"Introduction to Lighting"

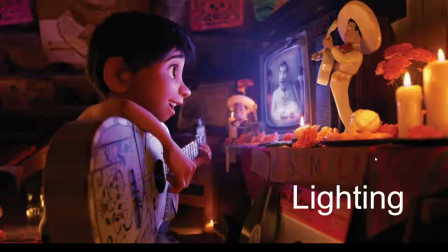In this lecture, we're going to be talking about lighting and introducing you guys to common concepts for becoming a lighter in VFX and animation, and what you need to keep in mind when you are doing your lighting for your short films.
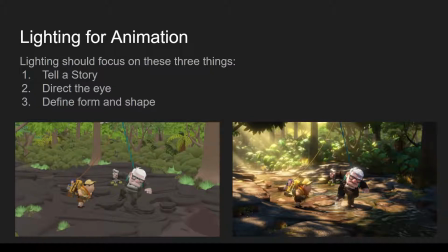When we're lighting for animation, there are three principles that we need to keep in mind at all times to be successful in lighting our shots. These three things are we want to use our lighting to tell a story,
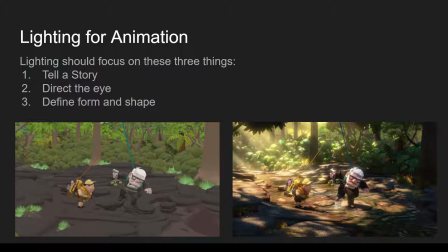we want to use our lighting to direct the eye in the image, and we also want to use lighting to define form and shape. So let's start with telling a story.
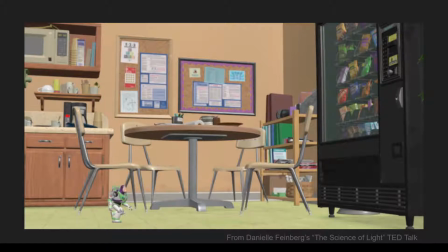Lighting can be used to pull us in a particular narrative direction, like in this shot from Toy Story 3.
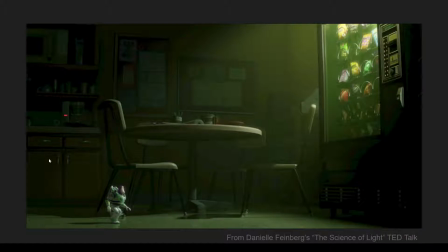As Buzz is approaching this vending machine, those lights are giving us a clear direction and relationship between these characters.
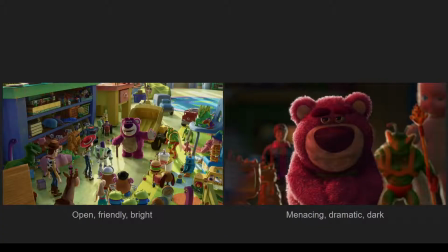Lighting is often used to set the tone and mood for a particular sequence, and that is done by changing a lot of different properties of the lights, including the direction of the lights, the colors of the lights,
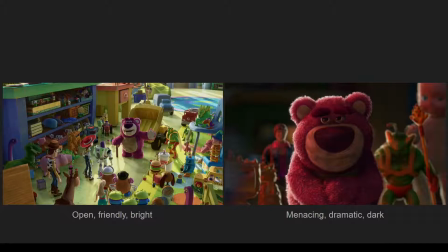the number of lights, how deep and dark those shadows are. They all contribute to giving a particular emotion to a different shot. So you can see same sort of characters in these shots, maybe shot a little bit differently in framing, but generally the biggest difference is just where the light is, the color of the light is,
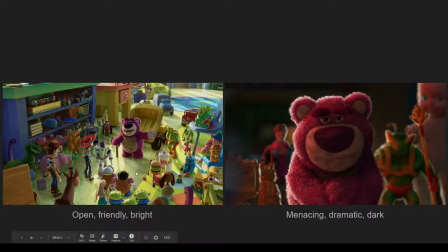how much there is of it, and where it's coming from. So in this case on the left hand side, we're getting a lot of bouncy ambient light, so lights just kind of bouncing around, picking up all these warm, friendly colors. It's our primary light source is a natural sunlight kind of light source,
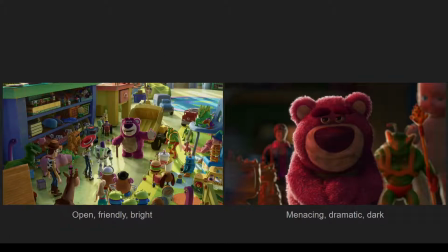so it has a very open, warm, and friendly atmosphere. Whereas the one on the right, we have our primary lighting source is coming in at a more harsh angle from the side. It is this red color, and so this weird kind of
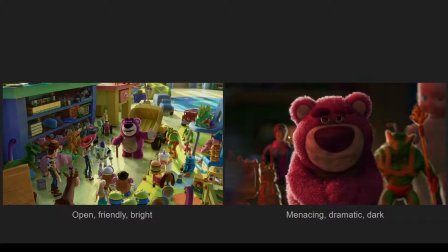aggressive color of the light source is adding tension to the shot as well. And generally speaking, there's also less light than there is in this shot. So it feels a little bit less inviting and has more of a menacing or dark feel to it.
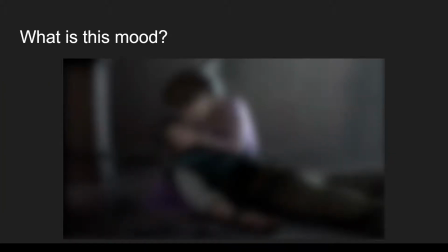A lot of times you can squint at the frame and you can get a sense of what the emotion is in that moment just from seeing the color and the direction and the overall tone of the lights. So you can see from this one we have some pretty desaturated lighting. It's on the cooler end.
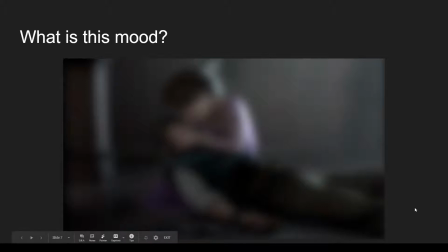The whole thing feels a bit gray. All of the colors are kind of muted, and it's also coming from the side, so it has a little bit of a drama to it. And it makes sense for the shot, right? Because it's supposed to be a sad or low moment, right?
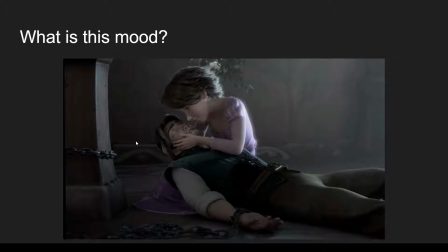So it has kind of like a somber or death-like feeling to it, just in terms of just the color and the directionality of the lighting.
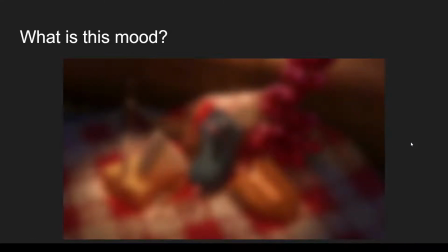It also feels kind of gentle at the same time. Compared to this part right here, the lighting feels very warm and jubilant. We have a lot of fun colors going around. We have this nice blue to a warm contrast, so it feels kind of engaging.
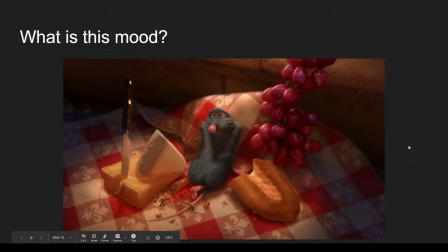And so this feels overall pretty pleasant, right? Which makes sense for this shot, right? It's not very dramatic. It's pretty safe, friendly, and enjoyable. Lighting can give us great first impressions.
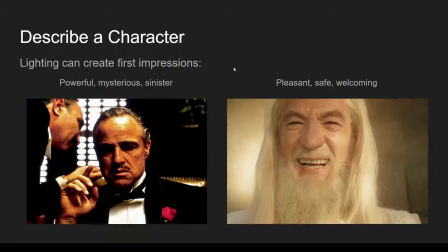Similar to when establishing the mood, lighting can be used to describe a character or introduce a character in a particular way. So in this example here, on the left-hand side, we have the Godfather, and lighting is being used to give him a very sinister look, right?
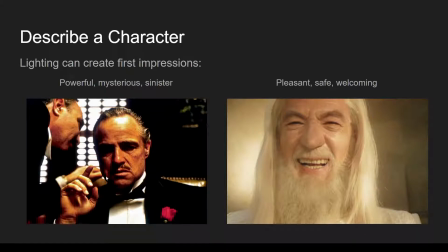His eyes are in shadow. There's more of his skull is emphasized with his shadow because of the hard light, and so it feels menacing. The one on the right with Gandalf, right? Lighting is very gentle and soft.
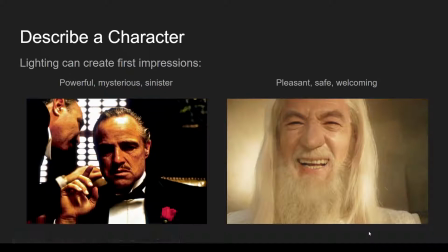We see everything evenly lit. It's very pleasant and warm. And so he feels very welcoming, and we feel safe looking at these characters. Here's Aragorn, right, in two different movies, right? The first movie, when we were first introduced to him, it's similar to The Godfather, right? We're not seeing his eyes. He's in shadow. And so lighting is being used to give him a dangerous look to him. He looks like someone who can't be trusted. Whereas by the end of the series, he's shown as kingly and heroic and strong. And so he has this very generous, soft, heroic lighting to him.
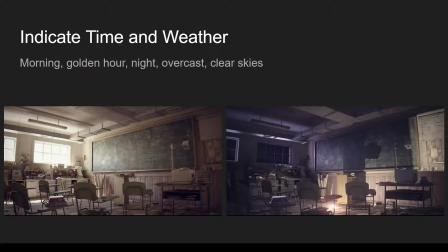Another aspect of using lighting to tell a story is indicating the time, place, and weather of our film. So in this example here, you can tell that the direction of the lighting, the color of the lighting,
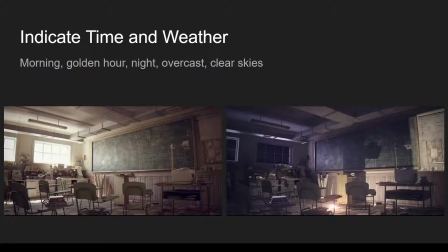and what the light sources are is really indicating to us a lot of information about our space and where we are and what time it is. So on the left-hand side, the primary light source is this really intense warm light coming from outside,
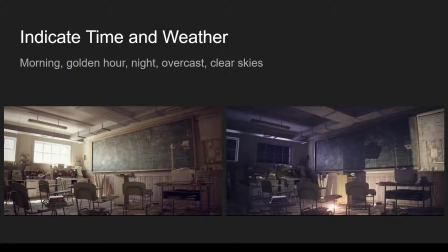so you feel like it's pretty early in the day, or maybe it's getting close to noon, and it's not overcast, it's a clear skies, right? And the main lighting source is coming from outside. On the right-hand side, the light that's coming from outside is very cool, almost like a blue-purple color,
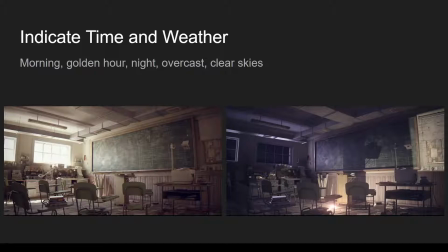and it's not as intense, so it feels like it's coming from the moon. And we also have these much stronger interior light sources that are kind of overpowering that outside lighting, which clearly indicates to us this is nighttime.
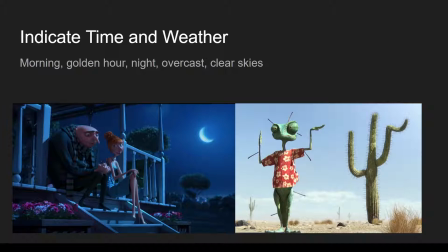In these two examples, color is going a long way to indicating a particular time of day. So on the left-hand side, they're really exaggerating that kind of bluish tint that you might get from light reflected off of the moon. And so they're pushing it a little bit further to make it feel like movie nighttime. And on the right-hand side,
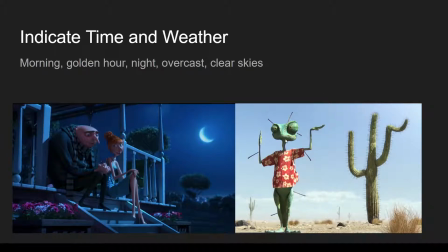we again have this really warm, strong directional lighting from the sun, and it's also kind of dried up a bit, right? So a lot of the colors are a little desaturated, which gives it a little bit of a dryness, like you're in the desert.
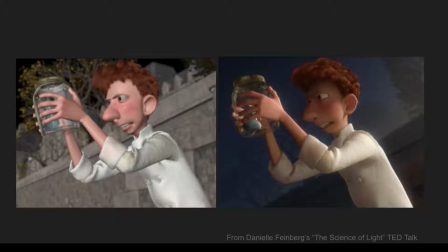Here's a great example showing how before lighting, we don't really get a great indication of what time of day it is, but on the right-hand side, you can clearly see this night setting where the primary light source isn't coming from the sky, and we are also getting those cooler night colors. Let's move on to talking about directing the eye.
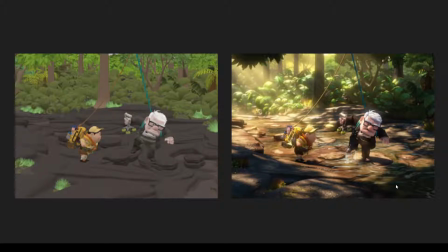So lighting is really important for keeping us focused on what's important in the scene and drawing the viewer's eye to what you want them to look at. So this example from Up, on the left-hand side, you can see before lighting, the whole image is very confusing and difficult to look at.
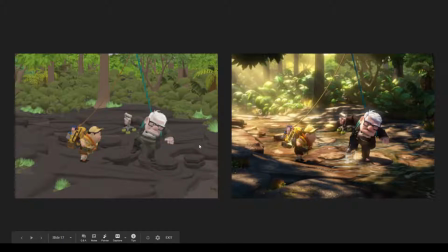We have clear color distinction and contrast in these characters, but this space feels very flat. It's kind of hard to tell the depth of the space. And on the right-hand side, you can see they're using this lighting to shape where we're supposed to be looking, right? It's pulling back or dying down or dimming down this background element here,
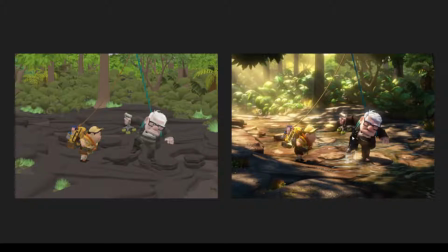and you can see Carl is clearly silhouetted against this dark shape behind him, helping us pull our attention to what's important right here.
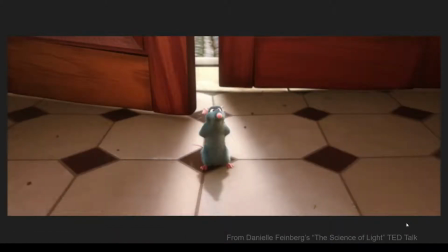This example from Ratatouille, right? We're using light coming in from outside to kind of give him a heroic aura, but we're also using it to direct our attention just to this area right here.
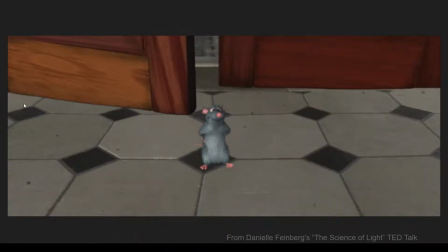Similar to that Up example, before we add that lighting, everything is given the same importance through lighting,
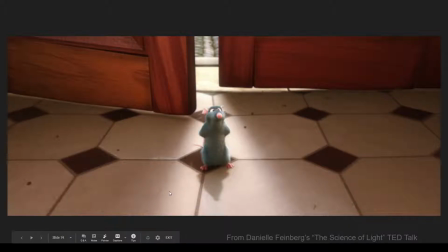and once we apply the lights, you'll see that the lighting is clearly pulling us into the center area and framing this character and having us focus on them.
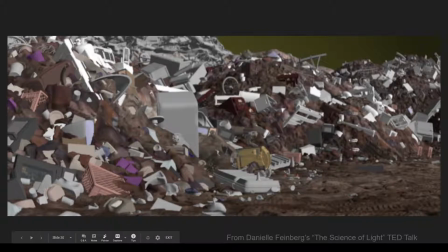This is a great example from WALL-E where this is a very complex and cluttered scene, and nothing really has a distinct hierarchy to it. Nothing has emphasis or importance put on it.
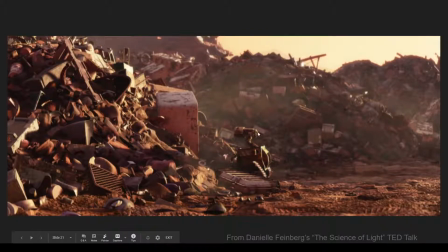But through lighting, right, by adding like atmosphere to drop down the contrast, getting the strong rim light so WALL-E pops off, right, we can get a clear focus on who we're supposed to be looking at despite the complexity of this shot.